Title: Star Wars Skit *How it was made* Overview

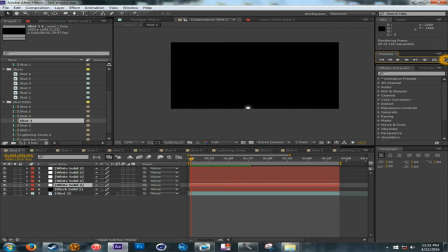all I'm going to do is just render it out and you can see the lightsaber effect it does a small process for making a lightsaber effect but this is basically it but this is just a quick playthrough of the actual effect whenever I was done editing it and then when I finished editing
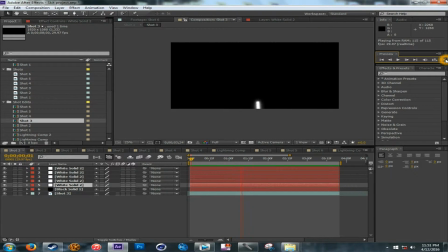it you just drop it at the top of the actual clip and then blend it as in screen and then it goes over and then you make sure you just line it up with the timing and everything right but this is just a quick little um a little look at the editing effect
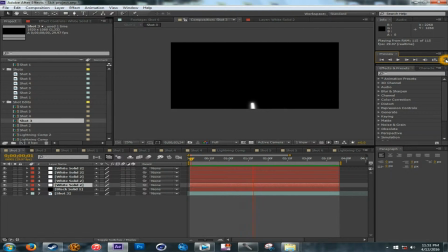i did for the lightsaber i think it looks pretty good honestly i i like it and then the shot four
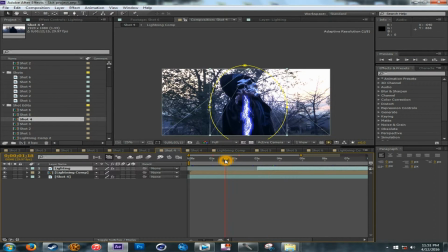i'm pretty sure y'all know this shot when it first brings out the light when it first brings out the lightning and a few editing comes in here this one too as well you gotta do the well i can't really talk right now for some reason but okay so i have the original shot and then i did the lightning effect
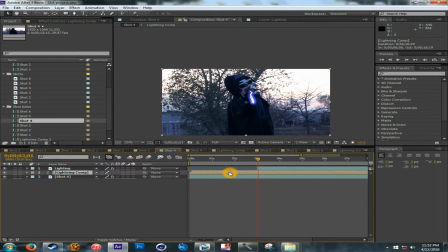shot and then i compose made it into own composition and then um did all the other effects make sure it worked right and then after i did that um i added lighting as well by creating a mask on it as you can see if i click on this there's a mask
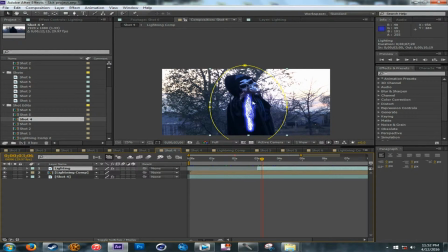around um the me i'm the guy in the mask but there's a around the figure i'm just a figure basically there's a mask around a figure for the lighting effect um that's when that comes in because you want to have the lighting on because you're shooting lightning so you want the lighting effect on
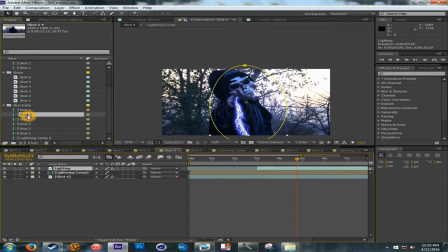and then shot five there's another mask for the
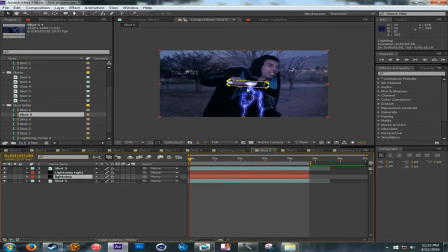lightsaber because I don't want it in hitting the lightsaber that bad like going over it completely I just wanted to fade it out a little so I put another mask over the lightsaber until it went out of the screen as you see and I just put it there
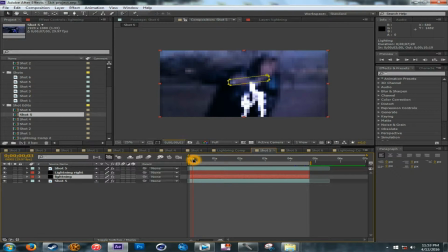but this is another shot whenever I get hit the lightning shot lightning you see you guys probably know that um from the actual thing if you watch the actual skit but all i did was um also compose the lightning and then made the shot
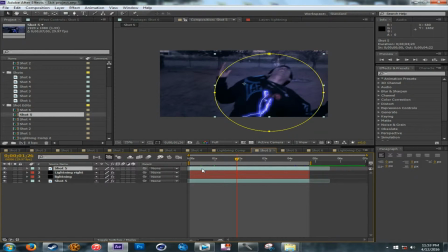um i don't know why there's two shots oh yeah the shot um for the lighting i should have done i don't know why i redid this one uh i should put a layer for a different solid i mean for the lighting but you can also duplicate the layer for the lighting but yeah this is
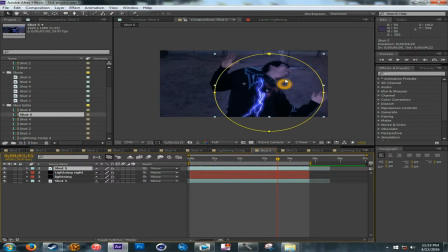a quick you can see the lighting is lighter right here than it is for here that's because of the lighting effect for the that I did
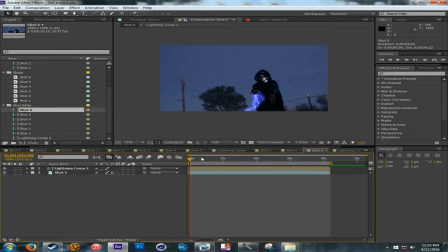for the lightning and then shot six is whenever I'm moving forward doing the lightning so let's just compose this real quick as you can see this
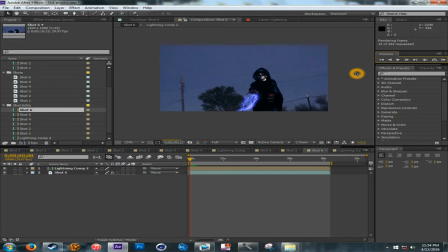one might take a longer so whenever it's composing real quick or rendering a quick render you can see in the background anyways but honestly honestly this took me a long while uh people would be like it's so short though it's only six clips or shots and um they're not that long they're
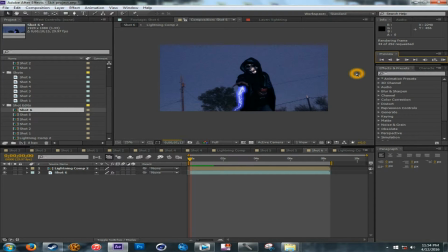barely probably they're probably like under 10 seconds long at most 10 seconds long and like well there's a lot of editing had to go into it some of them you have to go frame by frame to get it right or if you want to do a better job you gotta go in detail going zoom in you gotta do the curving and everything this is just a small skip but for my actual film later in the future because i'm still writing
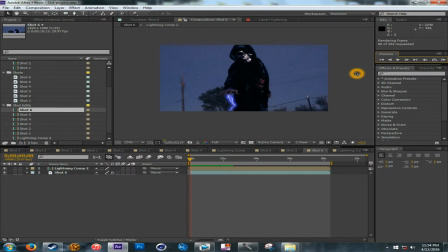the script is gonna actually be very in-depth it's gonna take a long while to get it because you gotta do a frame frame and having their effects in but honestly like this is just a small skip practice and just practice my special effects um see how they work get used to them
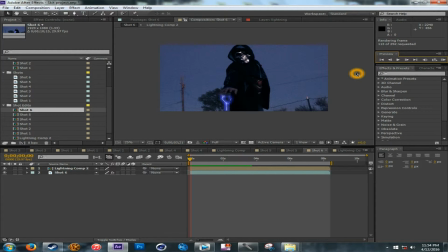get the memorization down on how they do it on how to get it done actually still and honestly like just make sure everything right so whenever we actually get into the editing after the film after filming it uh we could just get it done like faster than it should have been um than